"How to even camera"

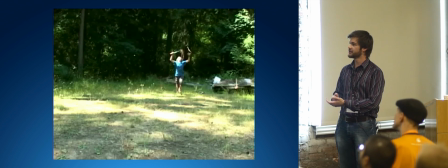(4:19)
The students who were running this short video project had this idea that one
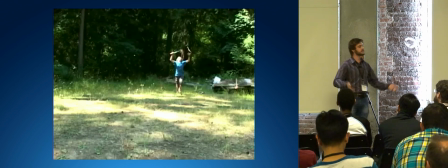(4:27)
of their friends had taken the wrong kind of medication and was having a hallucination where he believed he was his video game persona, Noobpona69. That is a name I will never forget.
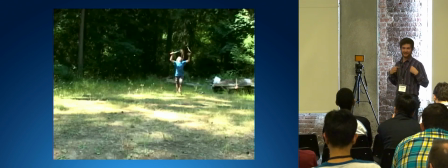(4:39)
I had the opportunity to play said Noobpona69 in their video, decked out in wonderful tinfoil armor the students made me.
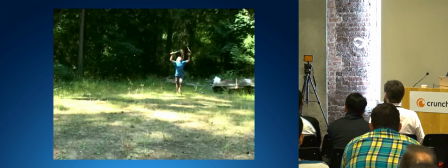(4:48)
This is a little 20-second clip from the climactic battle where William is
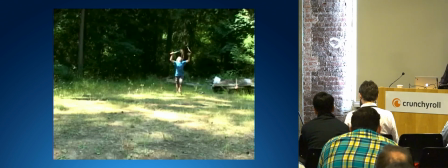(4:54)
forced to shake Billy out of his hallucination by meeting him in what they believe is combat. Where's the cursor?
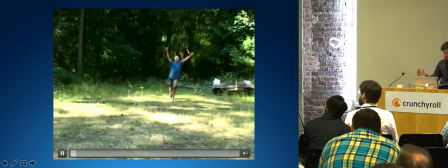(5:06)
There we go.
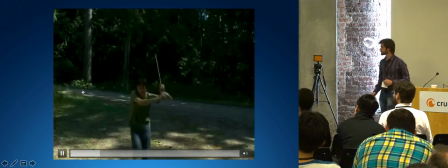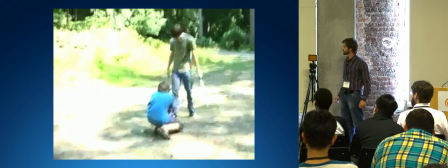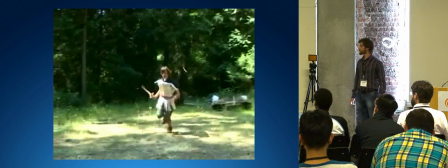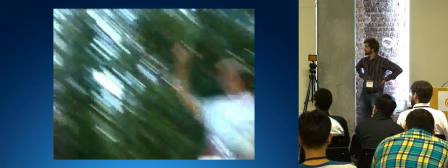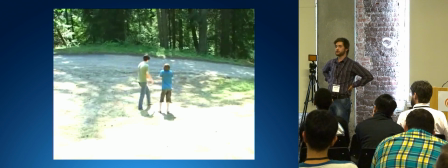(5:29)
That sound was us breaking the spatula we took from the kitchen and didn't tell the cook about.
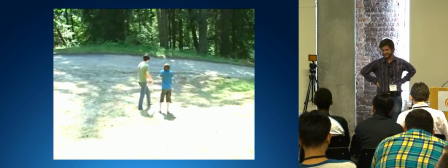(5:34)
We buried that spatula and never spoke of it again. Okay, there are a lot of things wrong with this video.
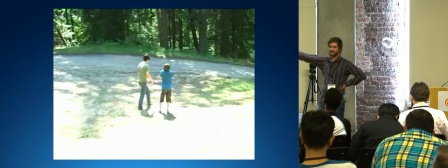(5:40)
Right? The video quality is terrible. The sound is poor. We have a lot of overexposure.
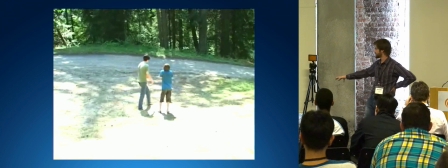(5:45)
The intensity of the light varies dramatically. There are poor cuts. There are poor audio cuts.
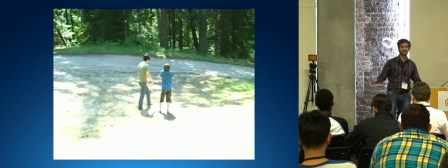(5:51)
But we're just going to focus on composition and how we can improve that.
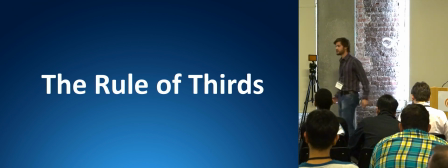(5:58)
In cinematography and photography, there is a technique called the rule of thirds.
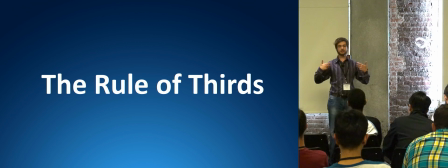(6:03)
This says that the screen should be split into 3 vertical thirds and 3 horizontal thirds. And this can give the correct proportioning of the subjects we're looking at.
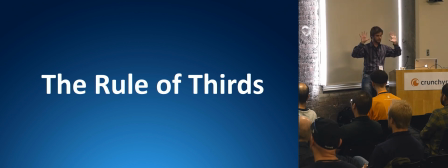(6:16)
So have in mind this grid when you look at these next shots.
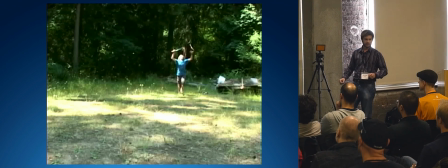(6:21)
Let's take a look at this first one with Billy charging into battle. He takes up a tiny amount of the screen.
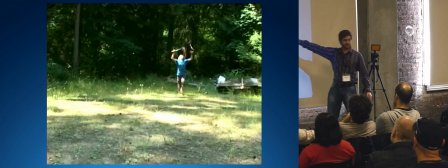(6:29)
Here is our brave warrior charging into battle, completely delusional, and we can barely see him.
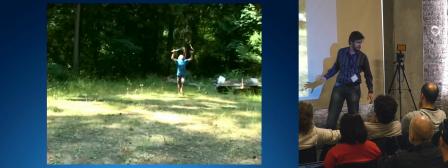(6:34)
There is all of this dead space down here, which is showing us nothing. There is all this space to the left and to the right of us, showing us nothing. It's empty.
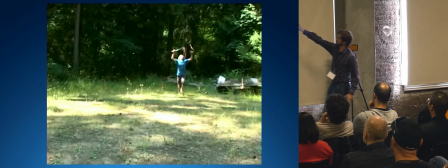(6:45)
A better way to frame this shot would to have Billy here in the right third, in the center,
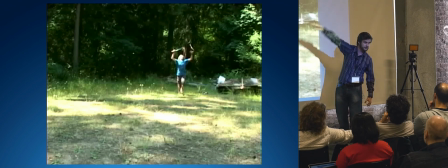(6:52)
and to run until he completely filled the whole left third of the screen.
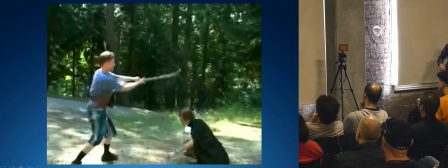(6:58)
That would be a better way to frame this shot. Moving on, this is me here squatting under the blow. This was actually the teacher of the course, Dale, is swinging at me in his duct tape armor, not as nice as my tinfoil armor.
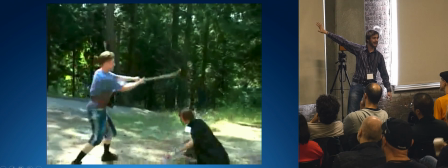(7:12)
Again, about a quarter of the whole screen above my head is completely empty, and it's showing us nothing.
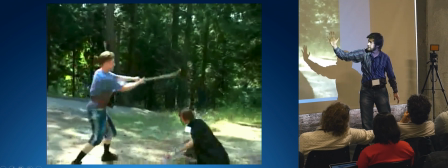(7:19)
And there's far too much space behind Dale here, behind him and above his head. He should completely fill the whole left third.
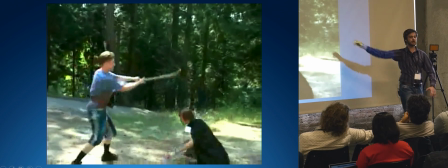(7:28)
But what's really bad about this shot is the focus of it is the blow, the stick he's swinging towards my head, the club.
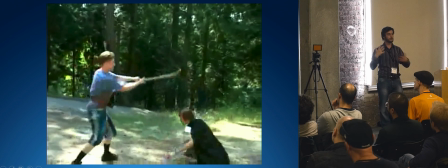(7:35)
That should really be the center of what we're looking at, the focus point, and should take up a much larger portion of the screen.
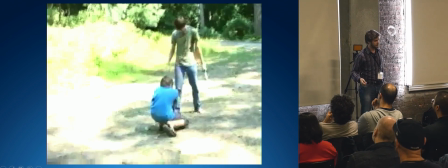(7:44)
In this next shot, where Billy's feeble attack with a spatula is really happening, again we have same problems.
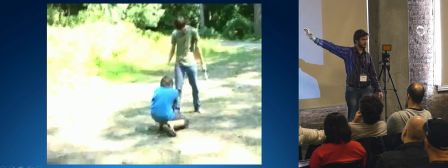(7:51)
Large area of overexposed light on the far left side, too much space here on the right side.
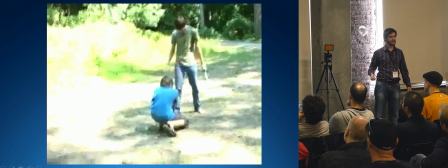(7:56)
And the joke the boys were going for in this clip of the video is that Billy's attack is just tapping Will with a spatula.
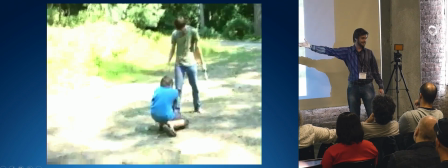(8:03)
And we can't see that. We're looking at his back. This shot should at least be rotated through 90 degrees. And again, the taller boy here should fill up 1/3, and the smaller boy should take up a much larger third.
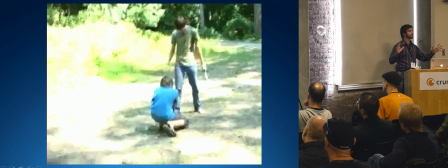(8:16)
So let's look at a better example.
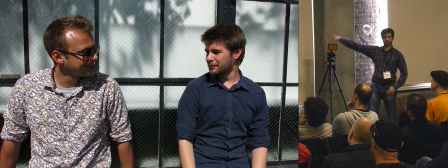(8:19)
This is an interview-style shot from a tutorial video I made for the cast about the rule of thirds and correct composition.
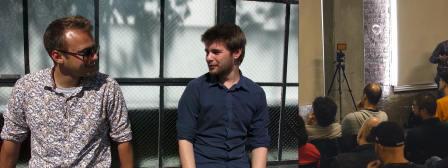(8:28)
If I apply the rule of thirds grids, you can see how much better this shot is framed.
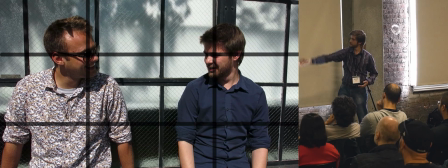(8:35)
We have our 2 vertical lines and our 2 horizontal lines. Where they intersect at the top horizontal are exactly where mine and my colleague's Paul's eyes are.
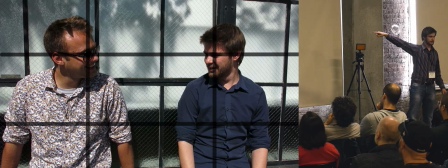(8:47)
And we're looking down that horizontal third at each other.
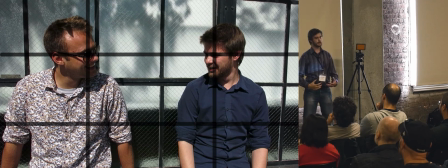(8:52)
Not only that, but the 2 bottom intersections are where our hands are going to come up when we're talking to each other.
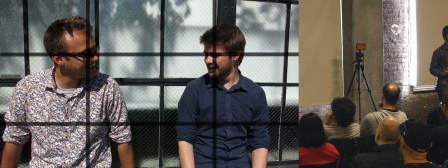(9:00)
Often we want these intersections to be the focus points of our video, people's eyes and people's hands.
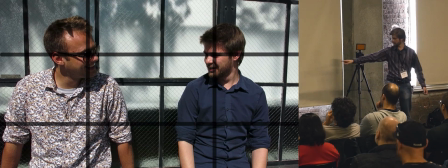(9:06)
But note one more thing. You can't see our wrists. You never want just phantom joints on the edge of your shot.
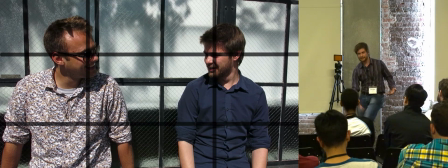(9:17)
Joints infer movement. We know what's at the other end of a knee or the other end of a wrist.
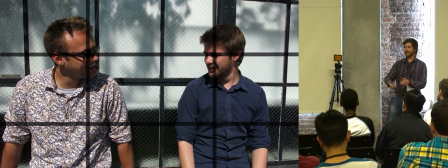(9:21)
So either show the complete hand or don't show the joint at all. It's really confusing if you can just see a little bit of movement at the edge of the screen. Now, as a perfectionist,
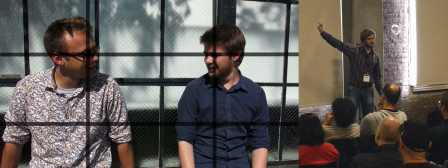(9:31)
I will admit there is just the right amount of space above Paul's head on the left here and to the side of him. But there is slightly too much space above my head on the right and to the right side of me. I've got just a sliver of dead space down the right side here. I'll admit that was a slight problem I made with that shot.
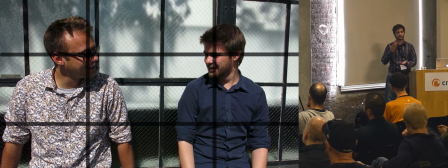(9:52)
So we can see here how by using the rule of thirds, we can improve the video quality of the content that is being created. And we can take that even further by adding depth.
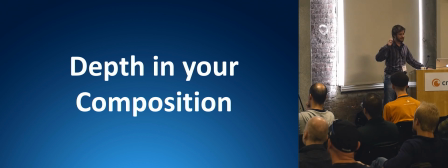(10:03)
Once we start to apply the rule of thirds in three-dimensional space, that is when we truly begin to become cinematic masters. And there is no better example of this than Wes Anderson's The Grand Budapest Hotel.
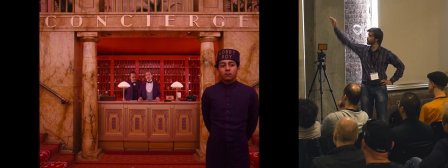(10:19)
In this movie, Wes used a square format instead of the usual cinematic widescreen
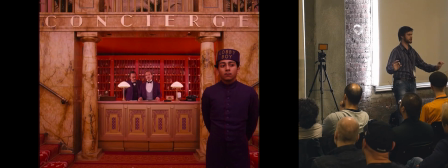(10:27)
to emphasize that every single shot rigidly obeys the rule of thirds.
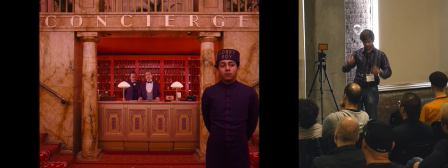(10:35)
Have you already seen the two vertical lines, not vertical horizontals?
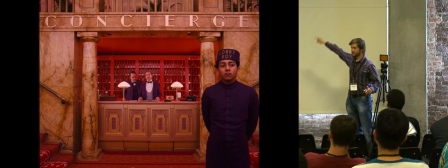(10:40)
We've got the two pillars here, mark the two vertical thirds. Our lobby boy on the right nicely fills the right third. And the top horizontal third just cuts between his head and the concierge sign.
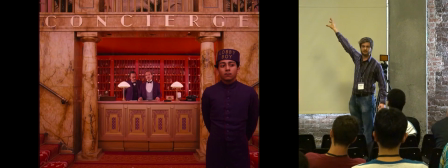(10:58)
If the concierge sign was not there, there would be too much dead space above his head. But the sign nicely fills in the top third.
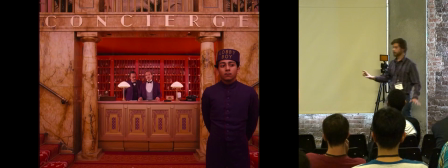(11:05)
And all of this wonderfully frames Ralph Fiennes,
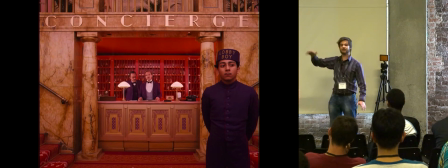(11:09)
who's in the perfect center square, who himself is given depth by the wall of keys behind him.
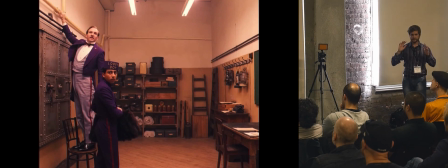(11:16)
Let's look at another example from the same movie. You know, I think a lot of people I've met when coaching them on video,
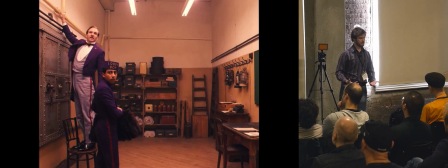(11:25)
they have this idea that what you're looking at should be in the center. And this is a wonderful example of that not being the case.
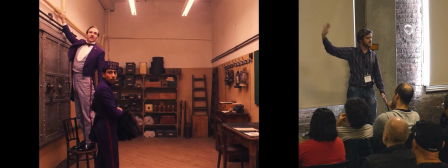(11:31)
We've got all of our principal characters here in the far left third. And again, the vertical thirds are marked by the top bar lights on the screen. What's really wonderful about this shot is that Ralph Fiennes is standing on a chair with his arm outreached.
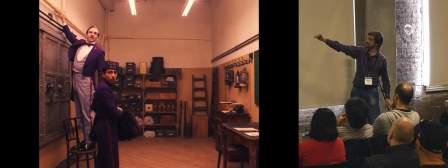(11:48)
Imagine if he wasn't there. There would be too much dead space above the lobby boy's head. But by putting Ralph on a chair and having his up, they fill the whole left third.
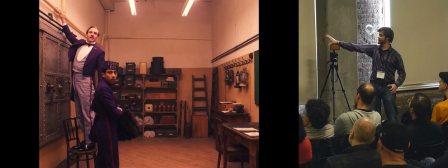(11:59)
But the other two thirds are not left empty.
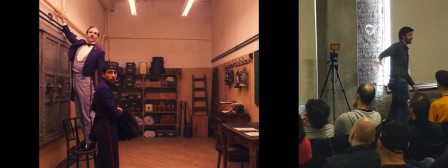(12:02)
They're given depth by the wall going back behind them, and objects give texture and make the hotel look like it's in use.
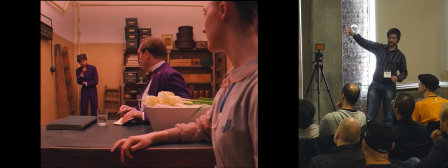(12:11)
Now, this is a really wonderful shot. In every third, we have one of our principal characters.
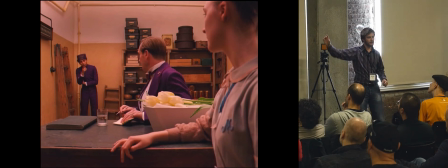(12:18)
But the line created by their heads forms a perfectly proportioned diagonal line,
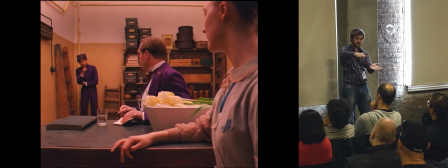(12:25)
a diagonal third cutting across the frame.